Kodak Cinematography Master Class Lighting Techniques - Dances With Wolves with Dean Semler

Even in drama where people might be going overboard, you might have Nick Nolte screaming down the lens and forgetting where in the hell he is, you know, what country he's in, let alone what mark he's supposed to be on. Mm. So to give yourself the latitude, then a director will be grateful forever if you manage to get that performance. Mm. If you don't get it because you were frightened to do something, you do it again, you might never get that performance. In those situations, you'd have to go to a fluid head and then... Yeah, you can't do it on wheels.
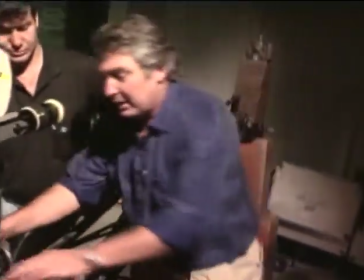Yeah. And I've tried to do it on wheels, where you're here, and you say to the focus puller,
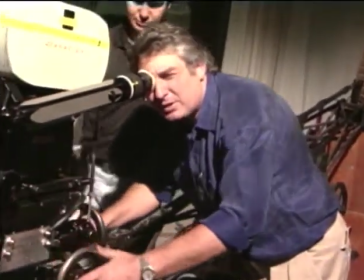zoom in a bit, zoom in, no, zoom out, slower, faster, in it, yeah. It's all over. Yeah. You've got to understand what's going through an actor's mind, how important it is for an actor, how important it is for a director to get that performance out of an actor. And I've seen actors fall apart because they've been technically confused. They've had to hit this mark, they've had to get to here, they've had to watch out for that. And I think you could put too many restrictions on them, and I think performance has to suffer.
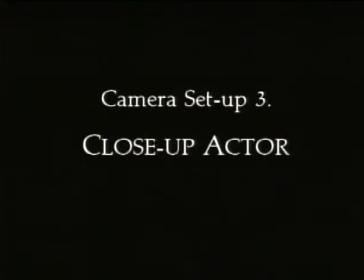And this is a big close-up. We're right in tight on you. But don't let it inhibit your movements.
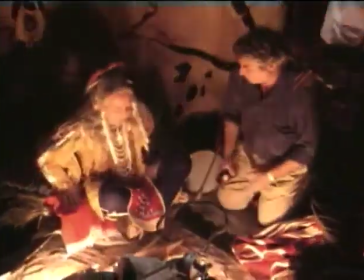Do exactly what you did before. It means your hands to be seen without being ridiculous.
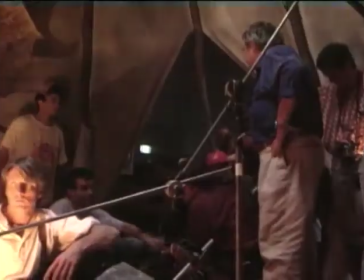Can cross your face, you can do things right in front of your face. And let's, everybody ready, nice and quiet, and roll.
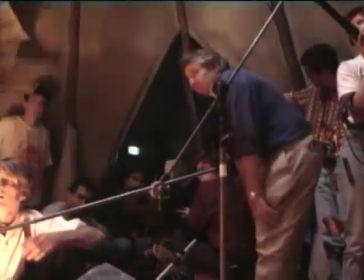Camera's rolling. Action.
I saw an eagle today.
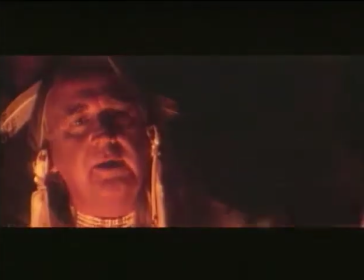Eagle.
Laugh, give him a smile.
Eagle. Eagle.
Eagle, okay, and doorway.
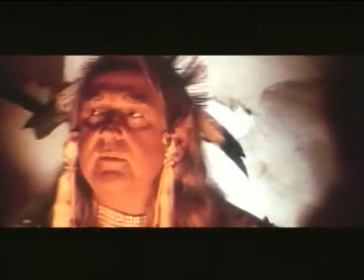Eagle.
Look out the door now. And cut. Whereby shooting a face, which had to be a glamour face, so therefore you didn't want the light underneath, hard light, but put them through a 4-foot frame. So you have like 6 or 8 lights flickering into a 4-foot frame. You're still getting a firelight effect, but you're getting a very soft firelight effect, a more flattering firelight effect. Just like here.
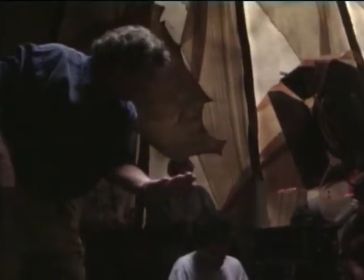So the bottom of the frame's... Where's your bottom of frame, James? Bottom of frame here.
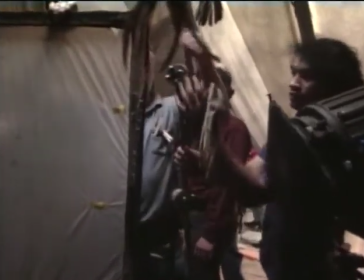The next approach to lighting was for a softer effect. 2 1K pups were shot into a 4x4 trace frame set just above the level of the camera.
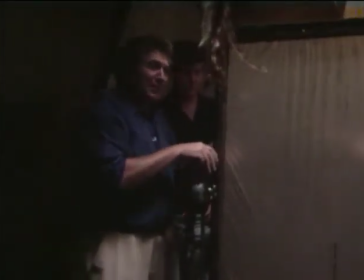I'd be kicked off the set if I did this in America. Walk.
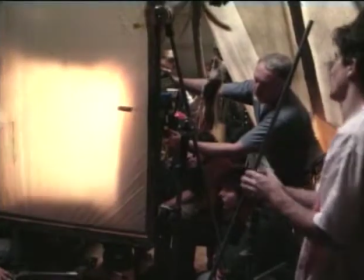As with the first setup, the lights were put through separate flicker boxes to give an irregular flicker pattern.
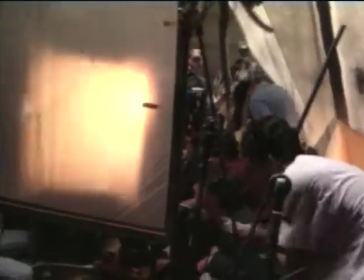Full 85 gel was used to match the colour of the fire,
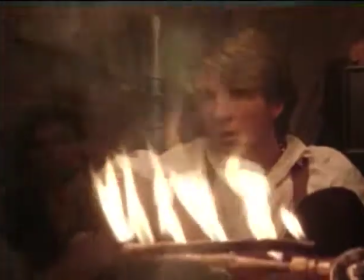Finally, the flame bar was brought up to add some real flicker at the bottom of frame. Background, because the light source is bigger,
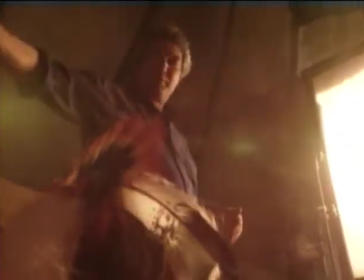it carries further and more evenly, so the stop difference between there and there is not as great as it was with the hard light. So I'm going to try and cut.
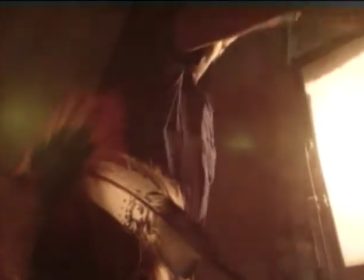It's harder to cut, so I'll have to get the flags right into here. It still looks like firelight, right, but it comes up to give them better modelling.
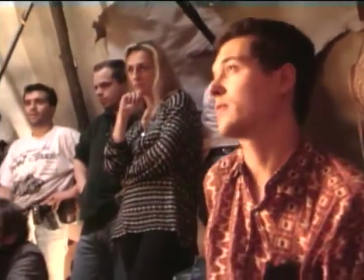And then there are no problems in matching? No, because the shots are so different.
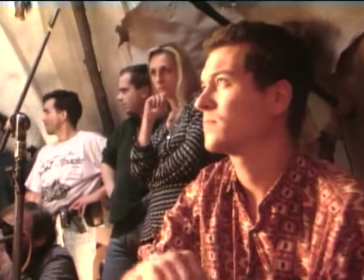I mean, we're right in there now.
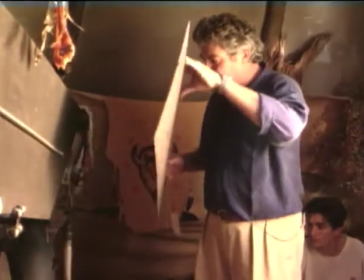So that's your position pretty well there, Michael.
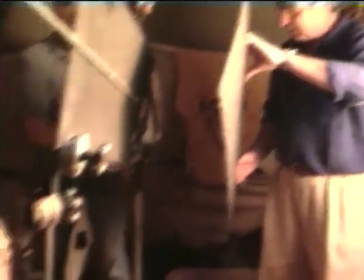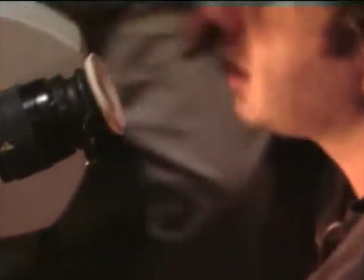I'll give you a last minute stop. Okay.
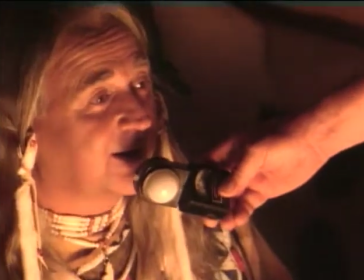Don't worry, gang. Don't worry. We're all right. We've got a 4. Make it a 4 on the money.
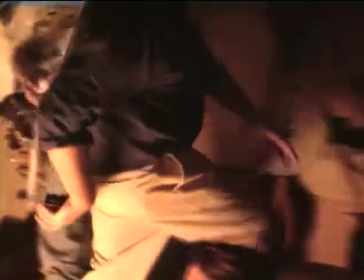What's the one? 4 at 320 ASA. It's okay.
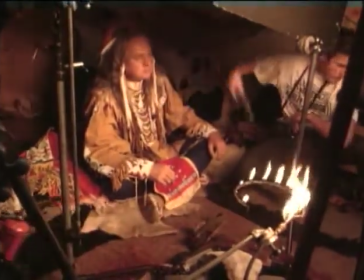5.6 1/4. Thanks, Trader.
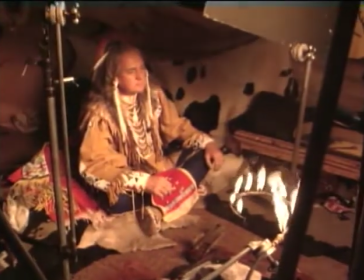320. Beautiful. All right, and standing by. You happy, Michael? Same as before.
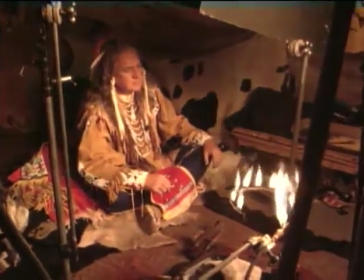James, is that flame too high for you? No, that's good.
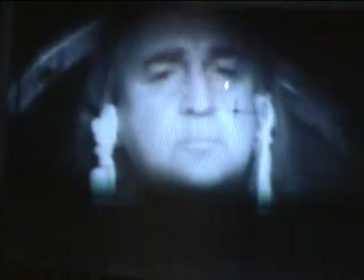Okay. And that's the flicker happening there. Yeah, a bit of that as well is lovely. Not too low on them. Occasionally drop right down if you like, but don't hold it down there for long. That's good, Ian. Terrific.
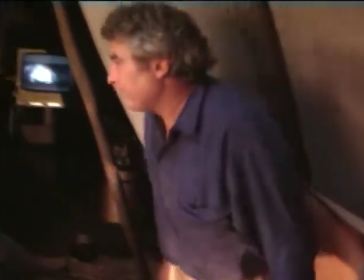And here we go. Roll.
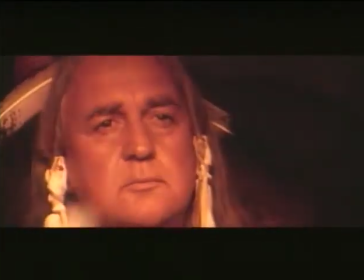Speed. And action.
How do you say eagle? Eagle.
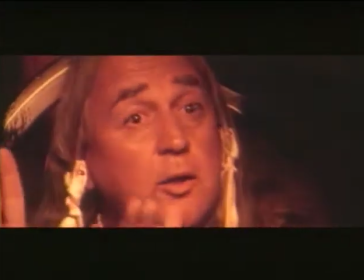Eagle. Wings. Yeah. Eagle. Eagle. Wombly.
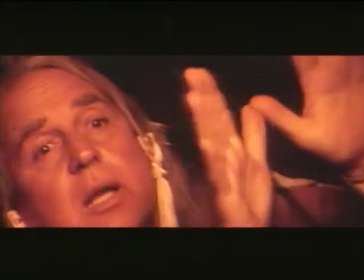Wombly. Wombly. Wombly. Woggly.
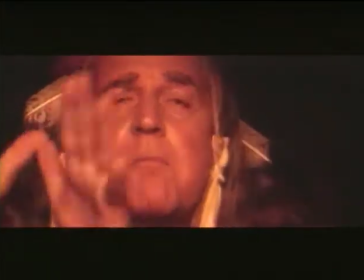Yeah, it seemed to flatten it out once you come in with that glamour lighting, the straight over the top, but really lost his character.
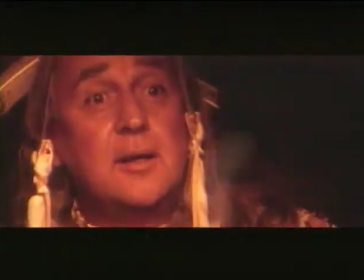You lose all of his, you know, that sort of magic that was there, and it becomes fairly bland. And what you said about, the straight firelight was true. I mean, there was hardly less any flicker there. But I prefer with more flicker, actually. The real flicker, gives you. Yeah. And you see a lot of films where they're so beautiful that you really tend to forget what the story's about. You know, if you get totally captivated by an image, but you forget what the drama is within it, then I think you've gone a step too far. And even though the images in Dances with Wolves are beautiful, they're real, nothing is artificial. None of those images are a fake. None of them are saying, wow, look at this fabulous shot I've done. It's simply been a beautiful landscape or a beautiful something that's been there.
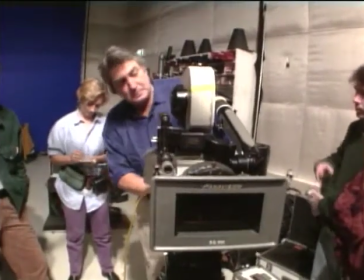I'm not into filtering a hell of a lot at all. I didn't have anything fancy.
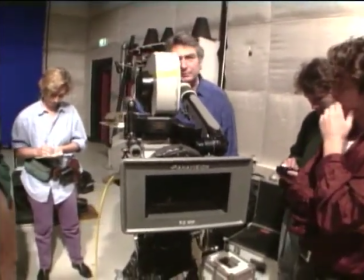I didn't have any corals, didn't have any sunset grads, rainbow filters, nothing.
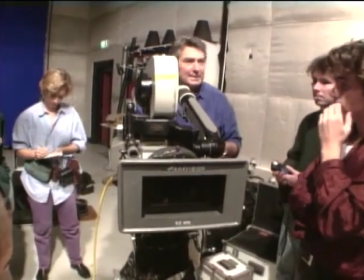And then we can use the cheese on the thing.
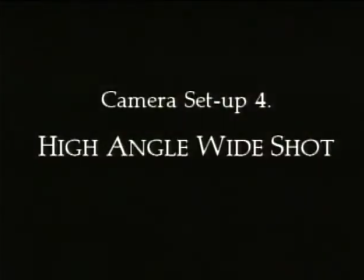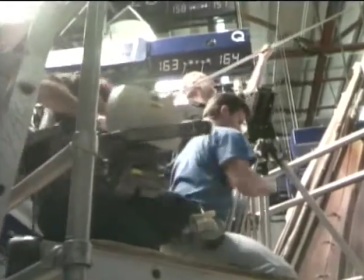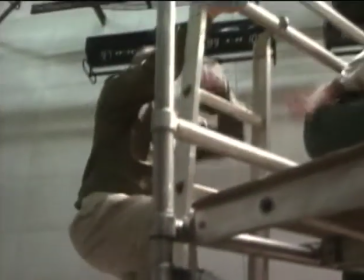See what we've got here, gang.
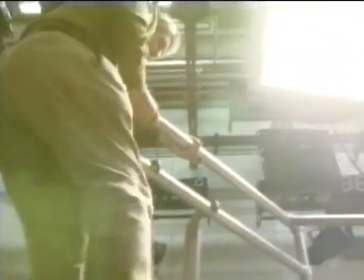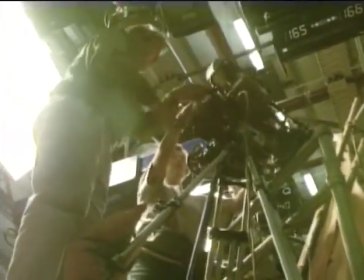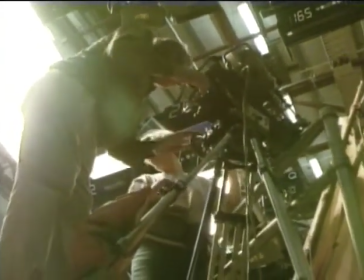Oh, we've got to put more wedge up in there. Oh, look, that's going to work, gang. Just to give you a bit more, I think what we might be able to do.
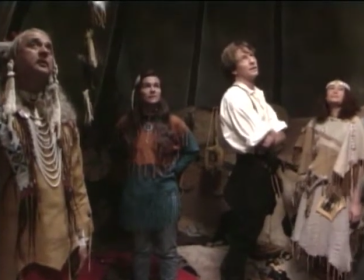We'll have it so that you've had your wombly chat and you want to leave the two lovers alone.
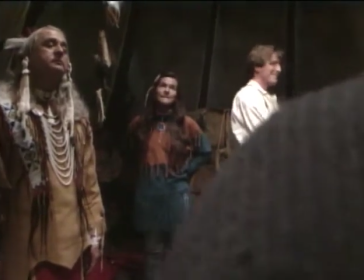So you will simply at a point say, okay, that's enough, and you will walk out and take Margaret with you, and that'll be a rounded off little sequence, I hope.
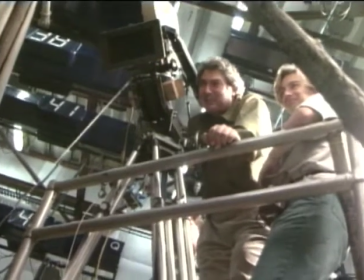So now we know what you were thinking about when you were pacing up and down outside the teepee. Let's try that movement again, just to make sure it all fits.
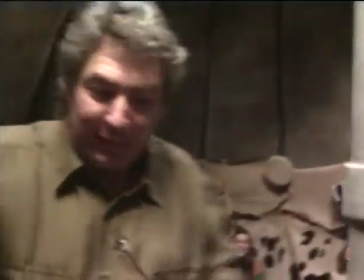Ian, what we'll do, mate, is just go with a firelight.
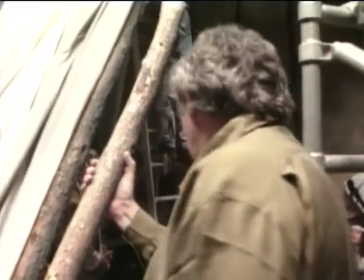We'll get Sasha to get that up. But we can actually hit the 10K up now and see what that's doing.
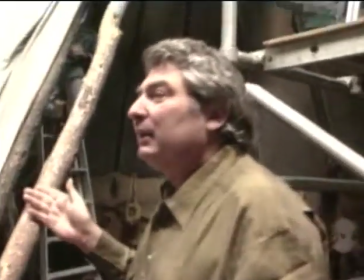I think we'll have to do a combination real flap effect and cutter in front of it again, so we don't have any spill in there.
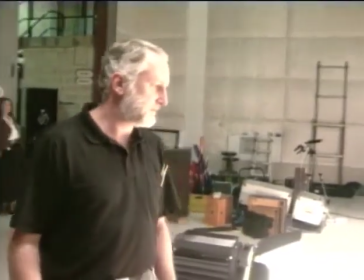Okay. All right.
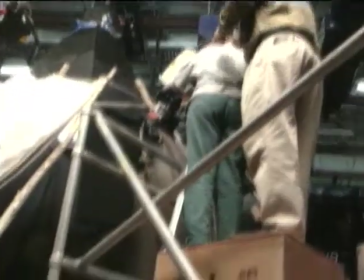As the camera setup was a wide shot looking from above, the total lights around the edge of the fire would have clearly been in shot.
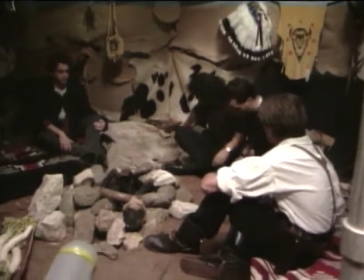So the shot was lit primarily with the natural light coming from the flame of the fire.
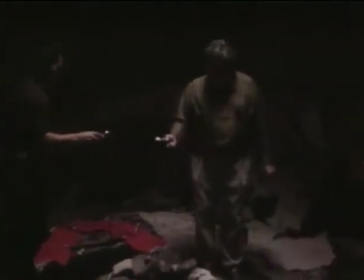Right around. The 5K with half blue gel at the top of the teepee provided a low-level bluish fill. Down. Way! Up.
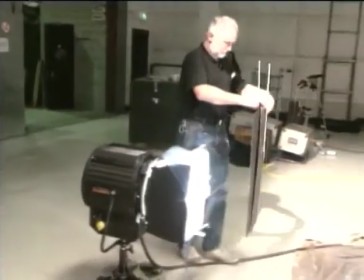Outside the teepee, the 10K with half-blue gel was placed on the floor to shine directly into the teepee when the door flaps opened.
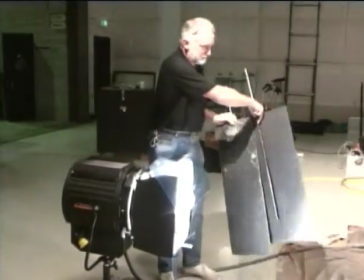Two cutters were operated manually to ease the transition as the light flooded into the teepee.
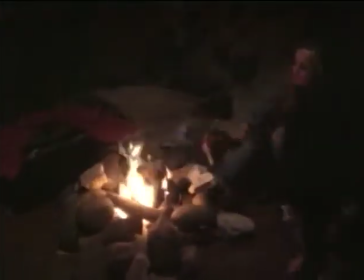The final touch was to set the natural fire, providing the main light source in shot.
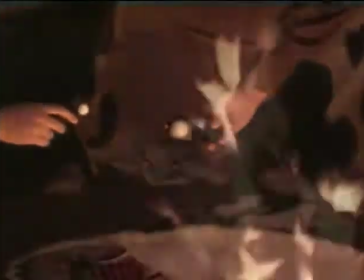Just wind it down a little bit. Can you see now? There.
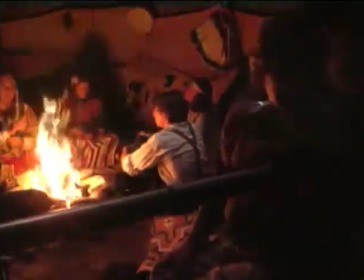That's too far. Nice and quiet, please, and action, womby womby.
Wombly. Wombly.
Great. That's and you're enjoying it, Margaret and Natalie, enjoying the wombly wombly.
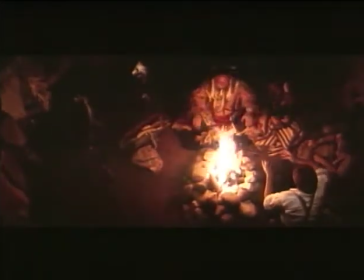And door.
Wombly.
Flaps, reacting, Michael. It's serious business.